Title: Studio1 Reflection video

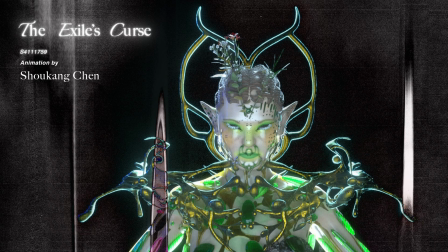0s
Hi, my name is Chen Shoukang. You can call me Soko. I'm happy that you're watching the reflection video I created for Studio One.
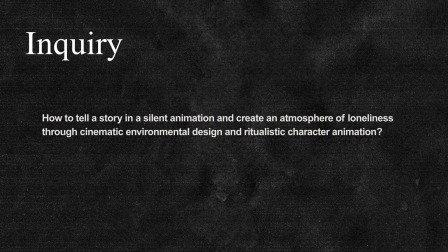7s
In Folio 1, my inquiry was how to tell a story in a silent animation and create an atmosphere of loneliness through cinematic environmental design and ritualistic character animation. I've always been fascinated by mysterious ruins and lost civilizations, so I wanted to create an animation set in the Middle Ages.
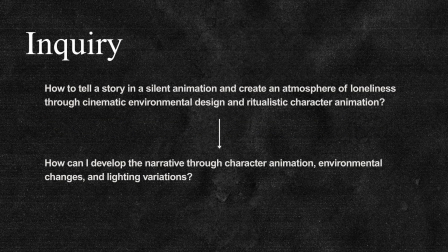25s
In Folio 2, I continued the same worldview, but shifted the focus from atmosphere to narrative tension. My latest exploration is, how can I develop the narrative through character animation, environmental changes, and lighting variations?
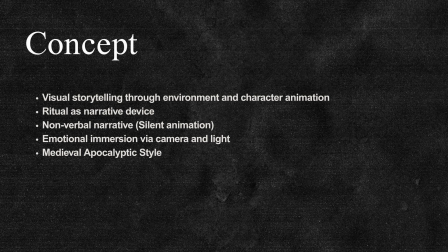40s
First, in terms of environment design, in Folio 1, I used a mid-range view to showcase a majestic giant sculpture,
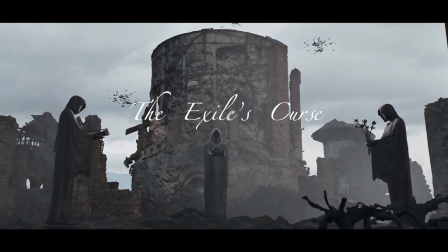47s
with a distant view of an abandoned ancient castle overgrown with plants, and the character standing alone on an altar performing a ritual.
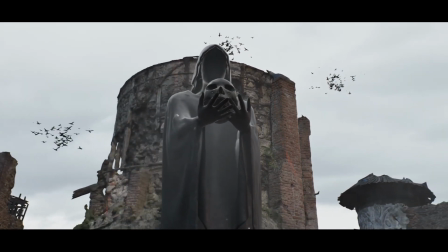54s
The scale of the architecture contrasts sharply with the character, reinforcing their sense of loneliness.
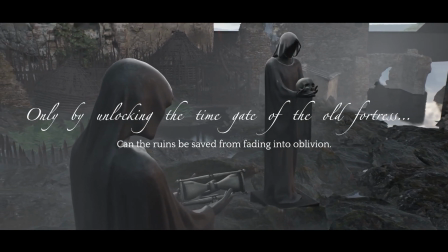59s
This combination of grandeur and desolation also resonates with the medieval fantasy atmosphere I aim to convey.
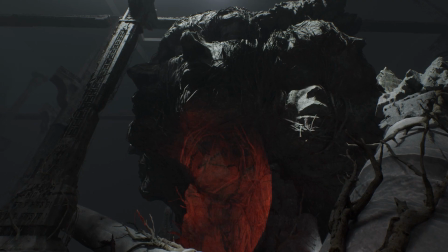66s
In Folio 2, I imported and reconstructed a scanned statue of the Cromwell Garden Monument,
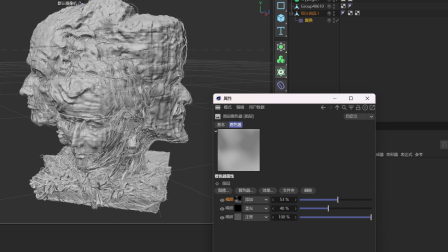71s
refining it in C4D and ZBrush to add details such as broken surfaces and vine growth.
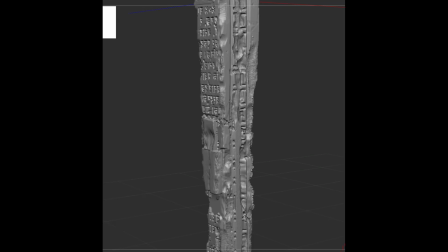77s
I placed this sculpture at the center of a collapsed palace, using fog screens,
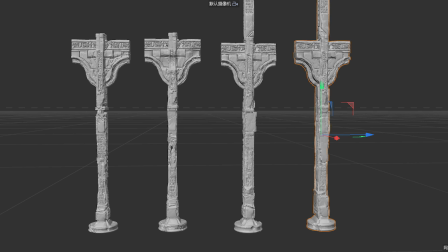81s
broken columns, and environmental light-blocked shadows to suggest sacred decay.
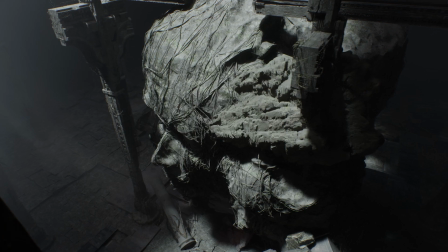86s
The dim lighting and mist make everything appear mysterious and eerie, which also enhances the sense of loneliness and atmosphere.
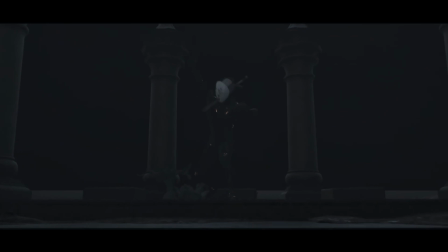93s
In terms of animation design, in Folio 1, after the character completes the ritual dance movements,
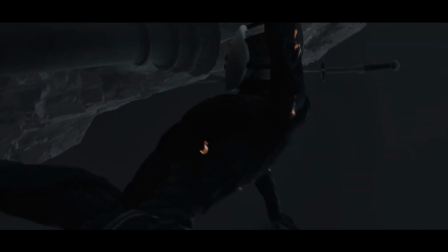99s
a white beam of light emanates from the ancient castle in the background.
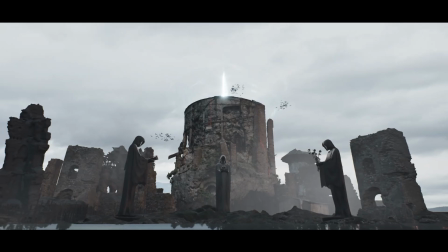102s
I used this light reaction as a narrative cue to advance the plot, replacing dialogue to complete the storytelling.
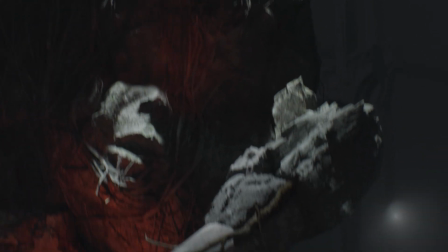109s
In Folio 2, I used a transition in ambient lighting from dim to red to signify the completion of the summoning ritual.
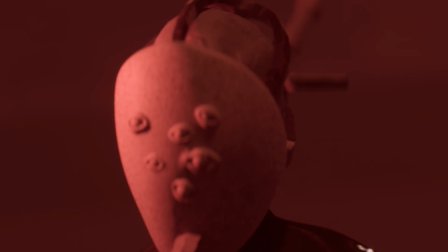116s
This environmental change, combined with the character's positioning and body language, allows the plot to be understood by the audience without relying on any dialogue.
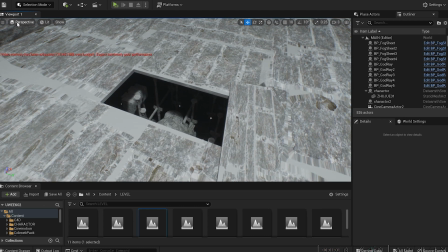125s
In terms of lighting design, I attempted to create a studio scene in UE5 that simulates natural daylight.
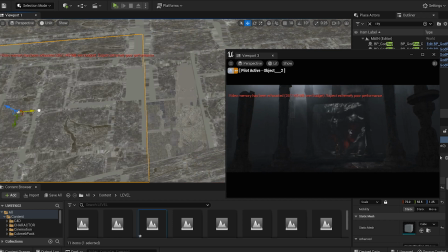132s
By installing a ceiling structure above the scene, light filters through the gaps in the damaged ceiling, illuminating the central statue like a spotlight.
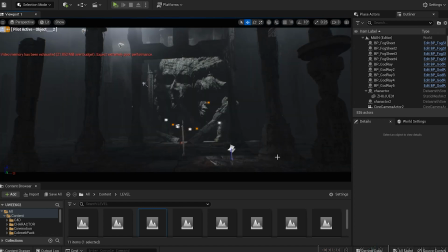139s
This technique, reminiscent of the Tyndall effect, imbues the scene with a sense of sacredness while creating a clear visual focal point,
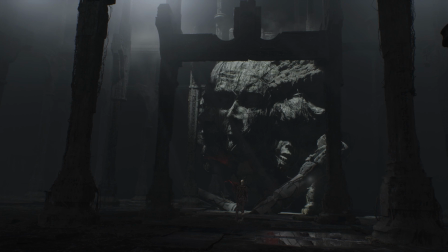147s
emphasizing the statue's symbolic significance and evoking an atmosphere where tranquility and unease coexist.
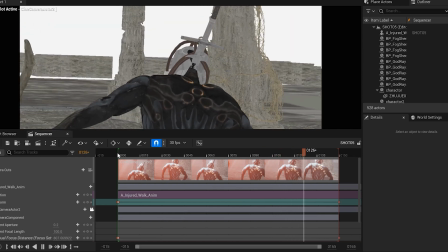153s
In terms of camera design, I employed a significant amount of first-person and handheld camera techniques.
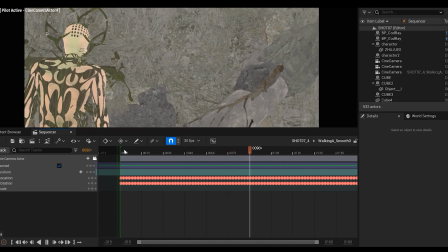160s
Especially when the character approaches the statue, the camera slightly shakes, enhancing tension and uncertainty.
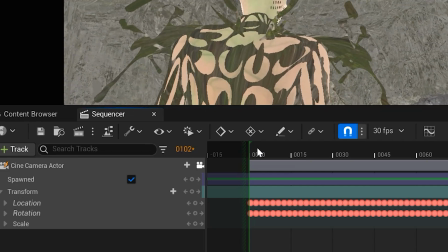166s
This unstable perspective enhances the audience's immersion while emphasizing the character's psychological state.
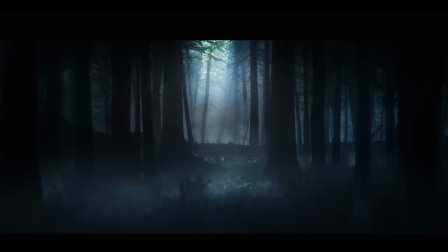171s
The visual references that influenced me the most were from software's games, such as Elden Ring and Dark Souls.
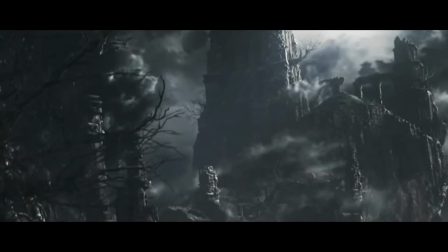178s
Their environmental storytelling inspired me to think about how to tell the story of a lost civilization through broken yet grand spaces.
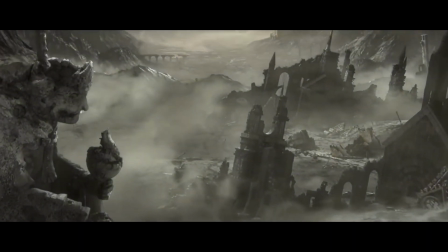185s
The religious symbols, symmetrical compositions, vertical proportions, and imaginative rituals in these games all influenced my world-building approach.
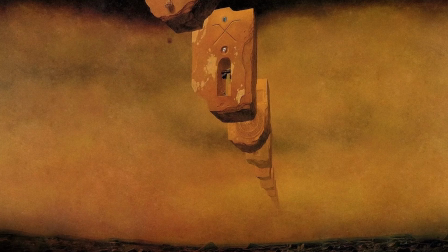194s
Secondly, Polish painter Zdzisław Biksywski's dystopian surrealist landscapes made me think about how to visualize fear and loneliness.
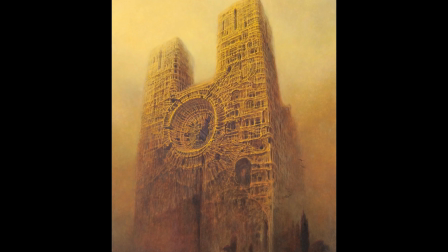202s
He uses post-apocalyptic architecture to reflect on humanity,
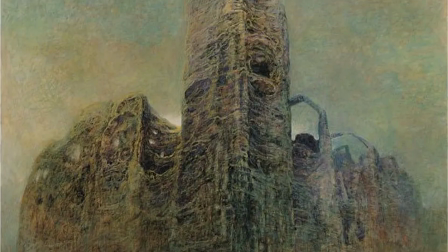206s
and those structures filled with cracks and a sense of ruin helped me define the environmental texture and atmosphere in my animation.
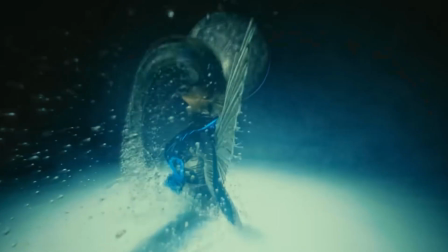213s
Finally, I was inspired by the music video for GRLG, VNG, by the Japanese girl group XG in terms of character design.
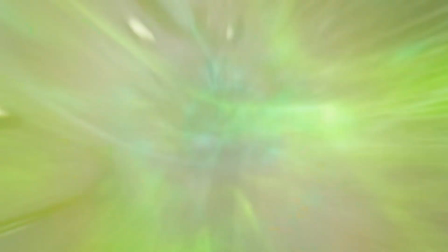221s
Their visual language, which combines futuristic technology, military aesthetics, and ritualistic movements, is highly distinctive.
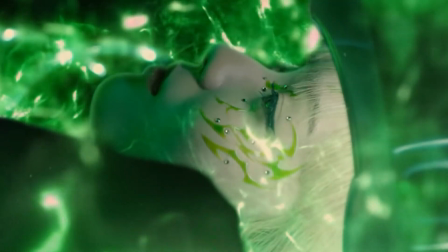229s
I extracted key elements from their makeup, symmetrical costume designs,
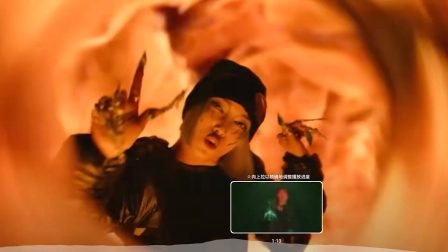233s
and stark lighting to define the ritualistic aura and sense of power in my characters.
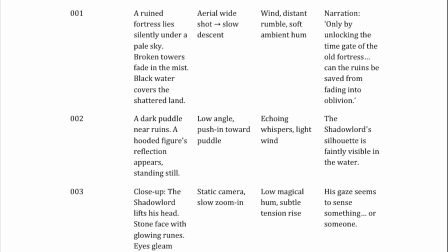239s
Regarding the project's successes and shortcomings, one failure was that I was unable to clearly convey the plot through character animation.